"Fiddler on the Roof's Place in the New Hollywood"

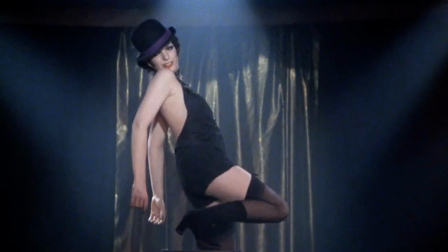It was dark and haunting. It was shocking. As Liza Minnelli's Sally Bowles carried herself with the confidence and poise of an old Hollywood starlet,
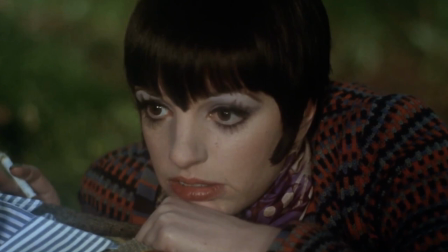the audience watched that persona unravel to reveal complexities and fears and danger,
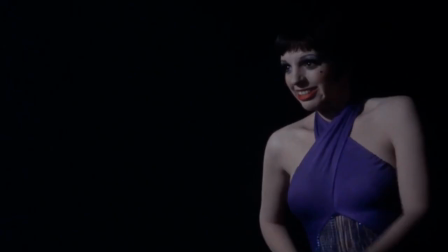tapping into the psychology of a deeply troubled woman who was hiding behind a veneer of charm and romance.
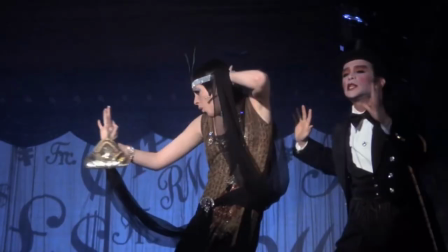Fosse's staging and presentation of the film's musical numbers repelled escapism.
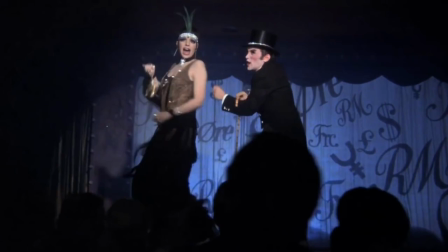Cabaret brilliantly showcased the inherent artifice of the movie musical, and new Hollywood audiences embraced it wholeheartedly.
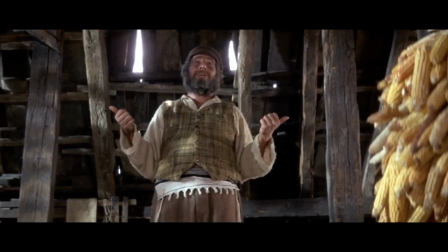It's interesting to look at both Fiddler and Cabaret so closely. Fiddler is undoubtedly made in the grand tradition of the classic Hollywood musical.
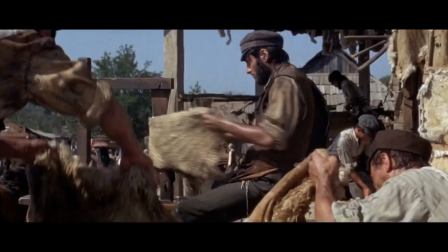However, the way Jewison utilizes Fiddler's musical numbers, especially the ensemble numbers,
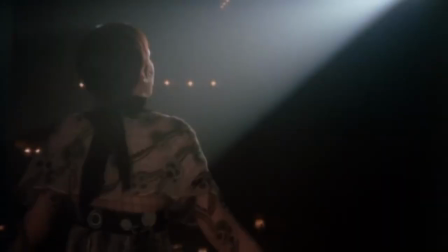isn't entirely far off from how Fosse would end up approaching the numbers in Cabaret.
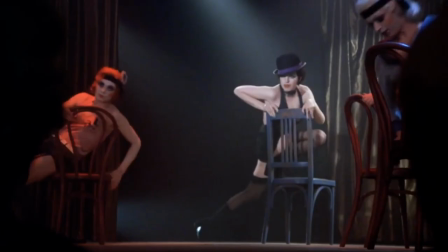Though, admittedly, Jewison approaches with less of a dark edge.
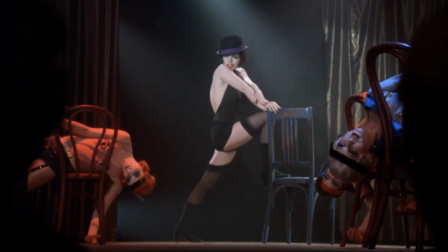While Fiddler doesn't have the framing device of the Kit Kat Club to diegetically place all of its musical numbers,
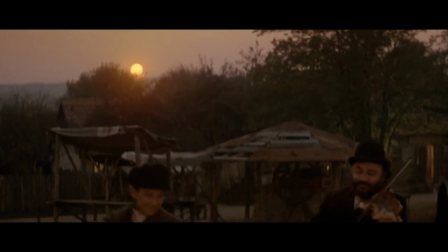Jewison finds his own ways to make the musical nature of Fiddler stand on its own. First, let's talk about the casting.
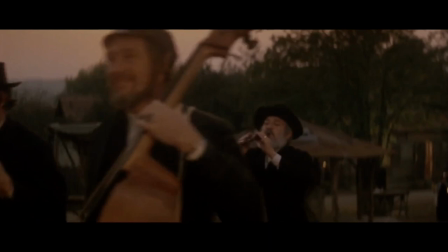For almost everybody in the cast of Fiddler, the film would become the credit for which they were most known.
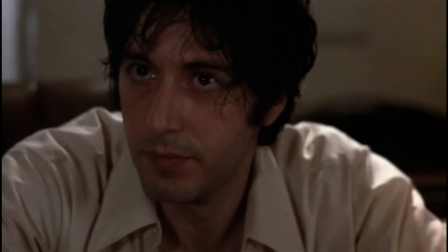For many, it was their only mainstream film credit. One of the defining aspects of the new Hollywood was how it ushered in a wide variety of new actors.
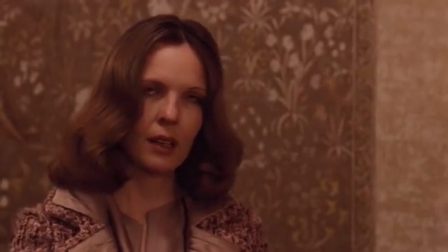I mentioned the cast of Bonnie and Clyde, but huge box office draws like Dustin Hoffman, Robert De Niro, Al Pacino,
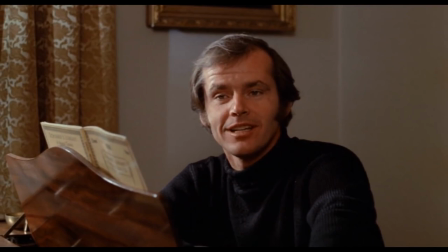Diane Keaton, Robert Redford, Jack Nicholson, and many others started to firmly establish their careers through the films of the new Hollywood.
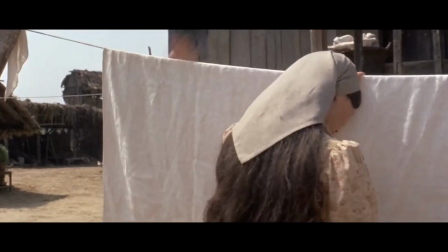Fresh faces for fresh movies.
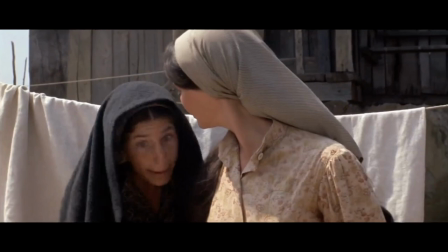Norman Jewison, in turn, avoided casting well-known actors in the roles, seeking authenticity for the film, its characters, and its mode of storytelling,
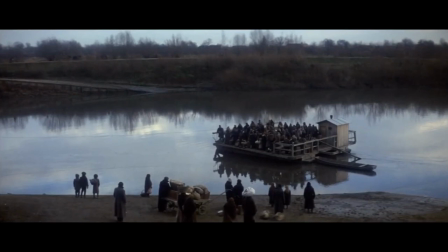seemingly noticing the mistakes that some of the musical flops of the 60s had made.
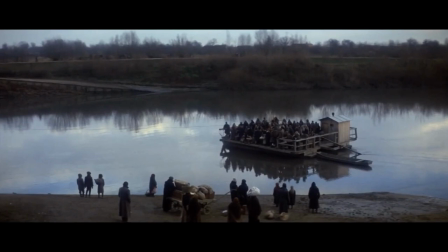Secondly, while Fiddler draws on many grand traditions of the American musical, various aspects push against and challenge what had been presented up to that point.
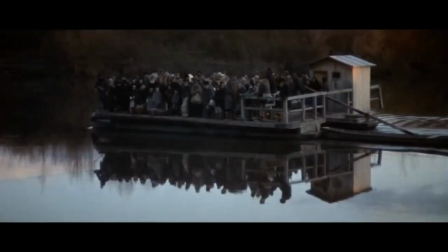Speaking of the 1964 Broadway opening, actor Stephen Mohannon said, quote, quote,
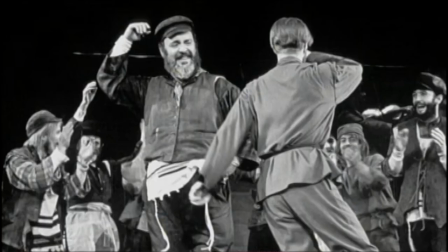the curtain came up on Fiddler, but it came down on the Rodgers and Hammerstein-style classic musical, unquote.
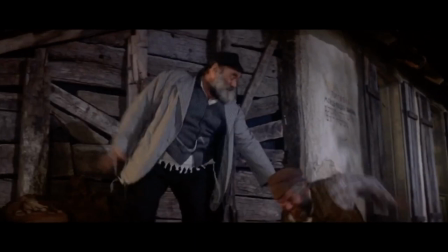Bach and Harnick fill the score with songs that can function as the standard hummable tune that were commonplace for musicals at the time,
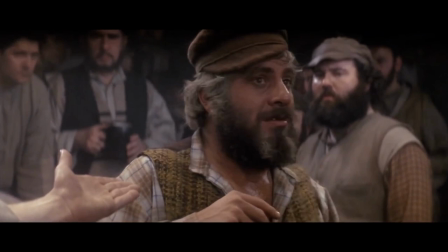but said songs are informed by the distinct style and arrangements of Eastern European music.
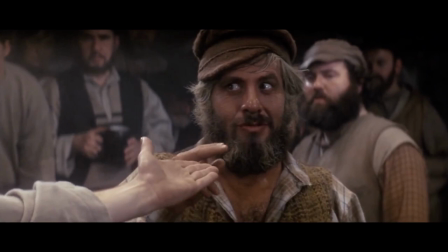By mixing both musical traditions, they created something that felt, at the time, unique and fresh.
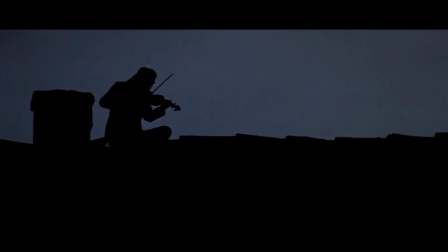Furthermore, the film opens in a perfectly tongue-in-cheek way, as Tevye directly addresses the audience while remarking,
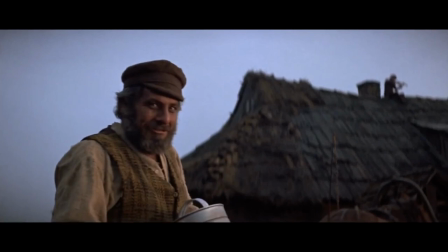A fiddler on the roof.
Sounds crazy, no?
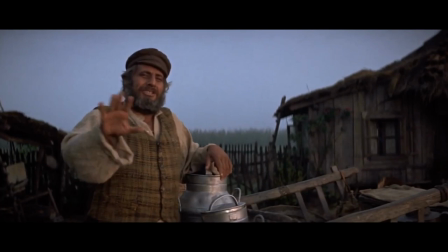This in turn sets up that if the audience can believe in a fiddler playing on a roof, they can believe in a group of turn-of-the-century peasant villagers singing for the next three hours.
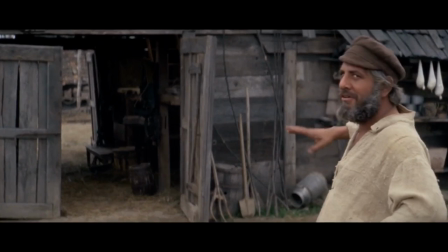This also foreshadows Tevye's conversations with God throughout the film,
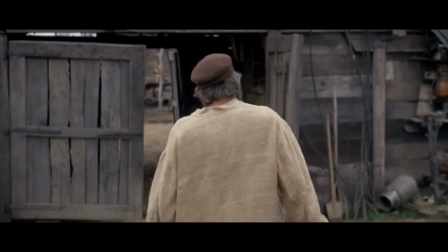a method of storytelling and character work that probably wouldn't work as well if the film didn't immediately establish the breaking of the fourth wall in the first moments.
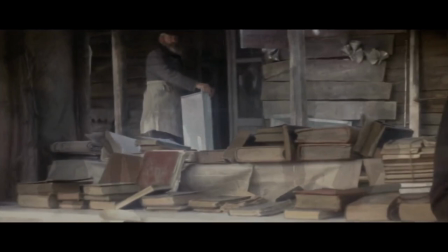Also in the film, pay attention to the ensemble numbers. The only people who visibly sing in the movie are specific characters with specific vocal lines.
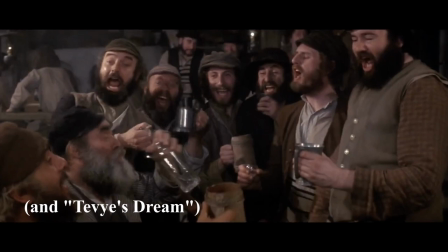When an ensemble is heard singing, said ensemble is not seen singing, save for L'chaim,
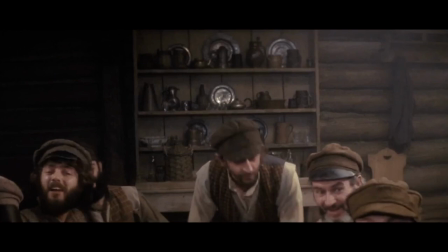which I think ends up working as an ensemble number because it's a drinking song, and a group singing while in a drunken stupor,
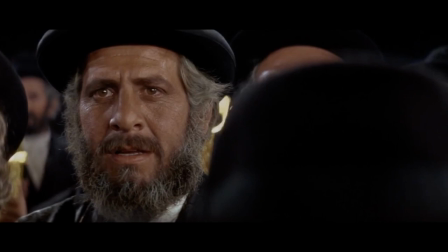I believe, makes sense in terms of suspension of disbelief.
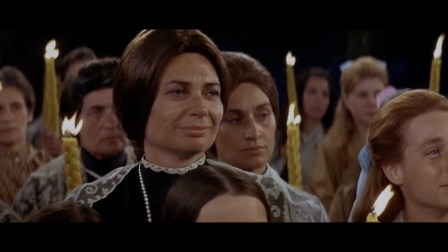Even Sunrise Sunset, primarily sung by Tevye and Golda, is presented as a soliloquy rather than a diegetic number.
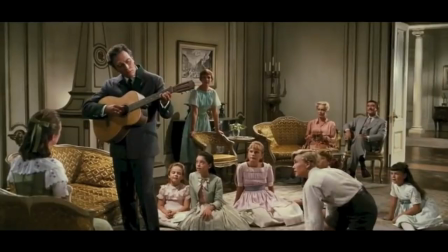Jewison finds ways to balance the realism of Fiddler and the believability of its musical numbers.
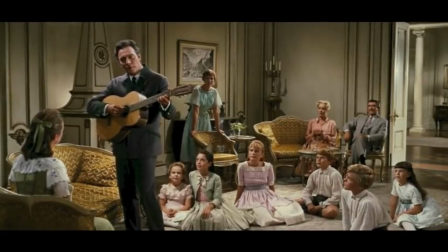Furthermore, while many of the musicals of Rodgers and Hammerstein touched on social and historical issues, one could argue that they almost never fully grasped the full weight of them.
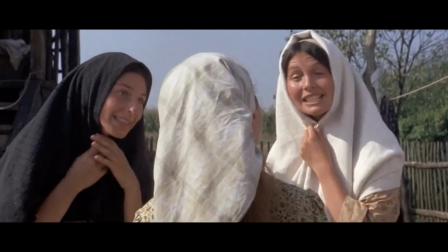One of the most prominent songs in Fiddler, Matchmaker Matchmaker, probably would have played incredibly well to women at the time,
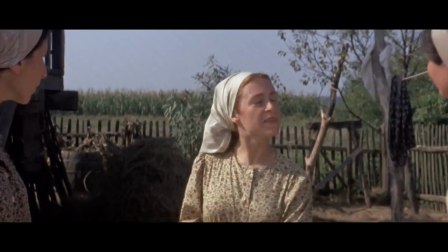as the release of Betty Friedan's The Feminine Mystique sparked second wave feminism in the United States.
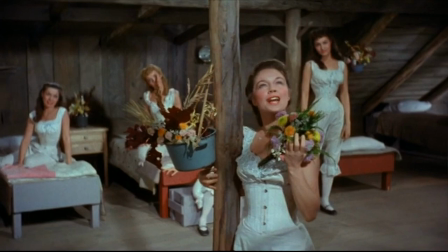As I watched the scene in the film, I was reminded of the June Bride scene from Seven Brides for Seven Brothers, in which the seven women singing start to, uh,
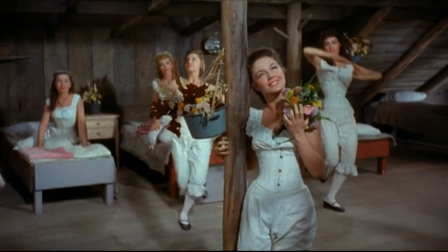fall in love with their kidnappers.